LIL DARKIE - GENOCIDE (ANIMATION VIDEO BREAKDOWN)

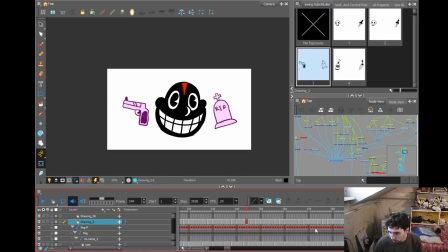And of course, over here, all these red dots or little squares, if you want to be a cunt about it, they are for the shake of the camera, because we here at Living and Limo Productions love shake. Yeah, the transition.
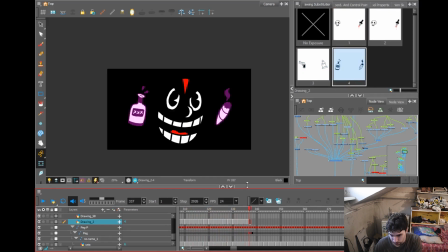Over here I have the head, and on the next one I just switch, it's the same head, it's just a little...
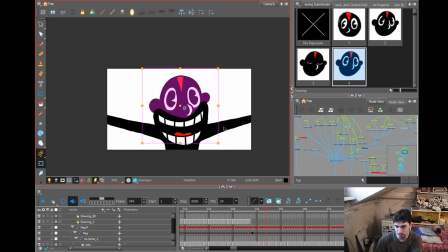And over here, as you see, I put another layer for a body.
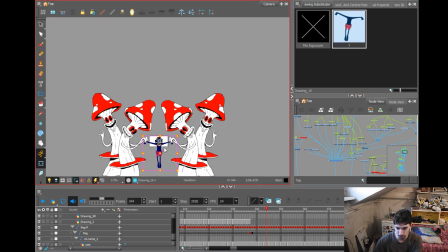It's just a single body, and I just draw the mushrooms and everything,
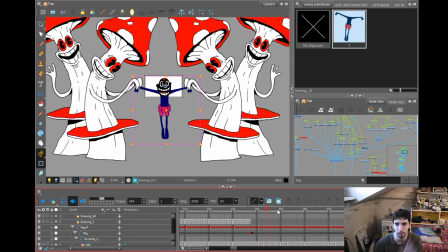and it's again with the twinning process and just pulling them back.
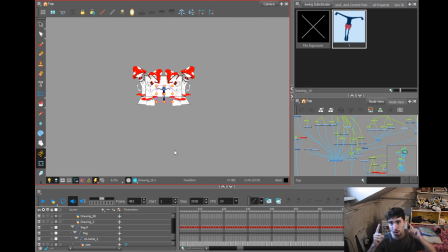And of course the background is just 1 frame black, 1 frame white, going you know.
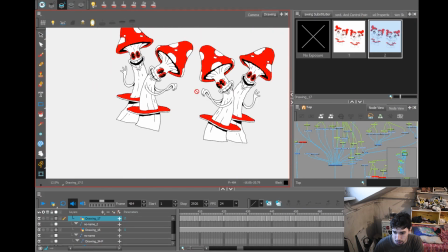And if I come over here at the drawings, you can see it's
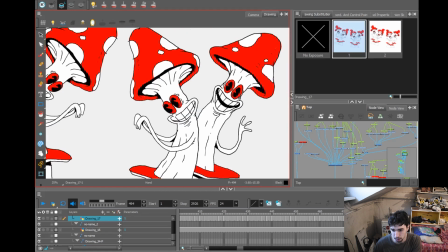This one is opening his mouth a little, the other one too. Actually, it's this one is a complete copy of this one, just mirrored, and the same for these two.
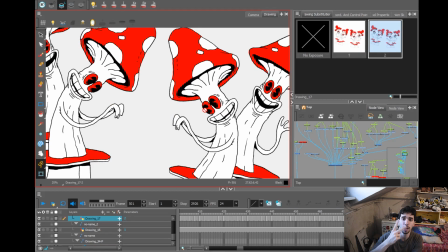And I just redraw them 2 times so they have a shake of their own.
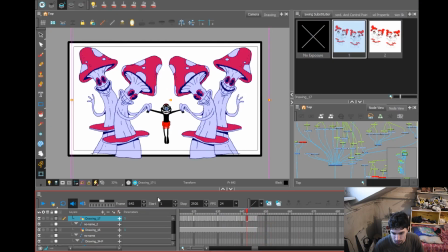Over here, if you hear the music,
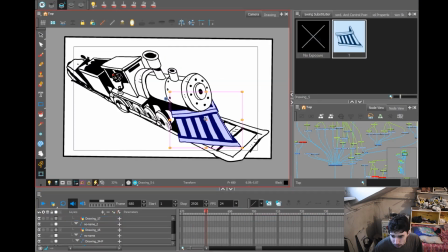it reminded me of a train. We have everything on the train as a separate layer.
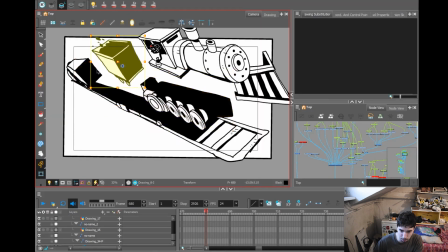Darkie is over here. This one is separate. This one is separate also. We have a small animation on the robo over here moving.
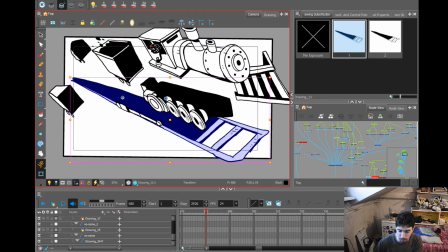This one is separate. This one is separate. This one is separate, and this one is also separate.
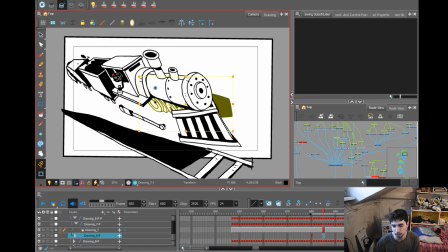And if we play it, each one of them has its own shake, which is kind of dumb actually. Well, not actually, because everything is shaking. It's not noticeable actually. So.
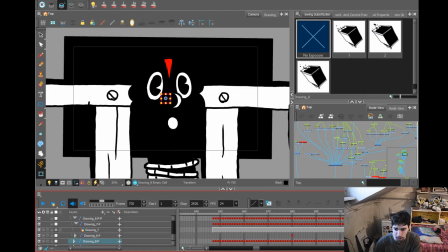Yeah, it is actually. It is not noticeable. Over here, it's just Darkie on the.
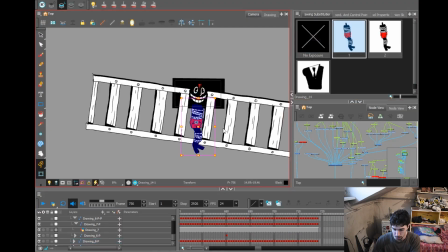This is 2 frames where his feet shake a little and his body.
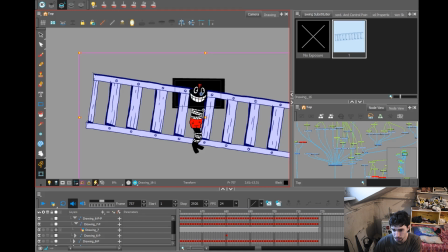The railroads are one thing. He's connected to that, and just the mouth is moving, so he's singing. 1 frame here, 1 frame upside down, and I put the tween on it. Zoom out. Boom, we are there. Let's break it down.
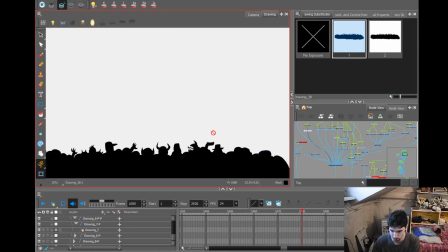Yeah, the crowd is 2 frames, so it's
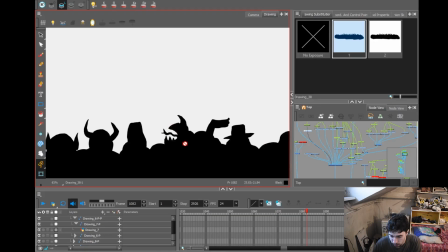we have a guy with his tongue, a foot,
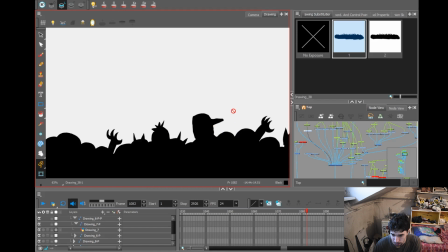arm, some devil guys, a guy with a hat, you know, some punk guys over here.
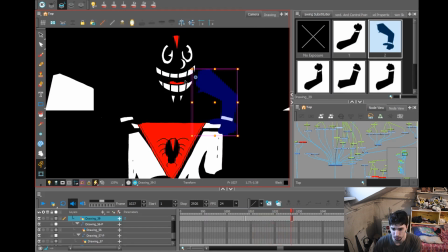Yeah, we have different arms for the movement. His head.
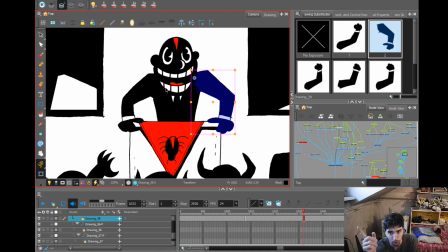In this animation, every time you see Darkie's head, it's the same animation, except in the car. And except in some parts I will explain later, but each one of them where he's just sitting and looking at the camera and singing and his mouth is moving, it's the same head.
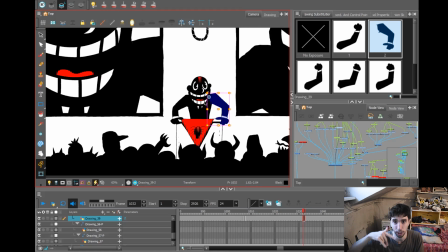I just reuse it, but I change the mouth movements for each one where he's rapping different stuff.
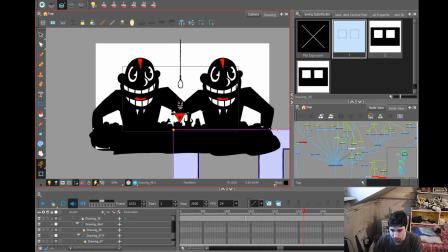This is separate. This is the wall. I just took the Darkie over here, duplicated him 2 times on both of his sides, made them big,
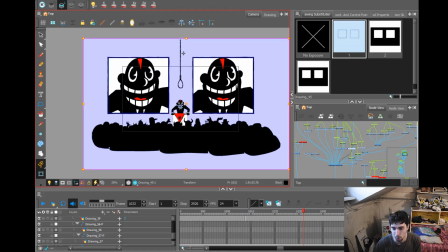and put a wall in front of them so it looks like it's you know, big monitors.
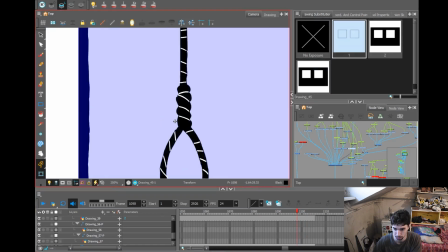Yeah, and the whatchamacallit, hangy thing.
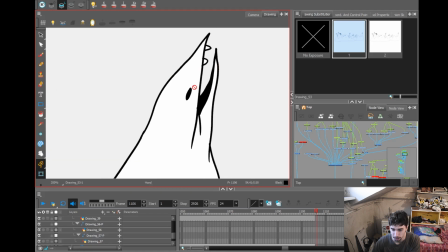Here they are, each one of them. You never see this guy. He's always at the edge of the screen, and you never see him. But he's there. He's there with us. This video is named Breakdown because we're physically breaking the video right now.
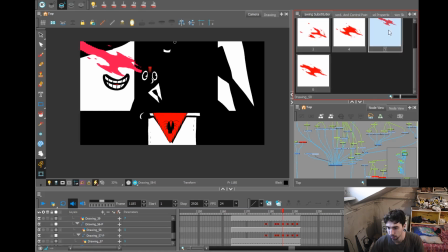Different parts of the blood streak. I think it's this one, drawn the full part of it, and then I just made a duplicate of it and erased a part of it, and erased a part of it, and erased a part of it. And that makes it, like it's sticking to the wall. Yeah.
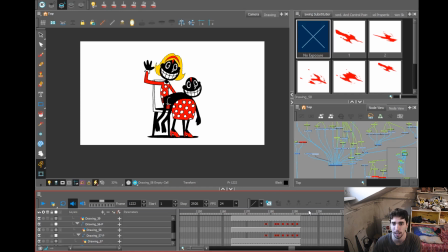Darkie approved of his mother spanking his ass cheeks. What's going on here?
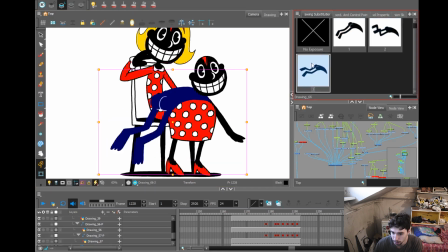The body is just these 3 frames going over and over, so he's moving. His mom is one thing, and the arm is 3 frames again.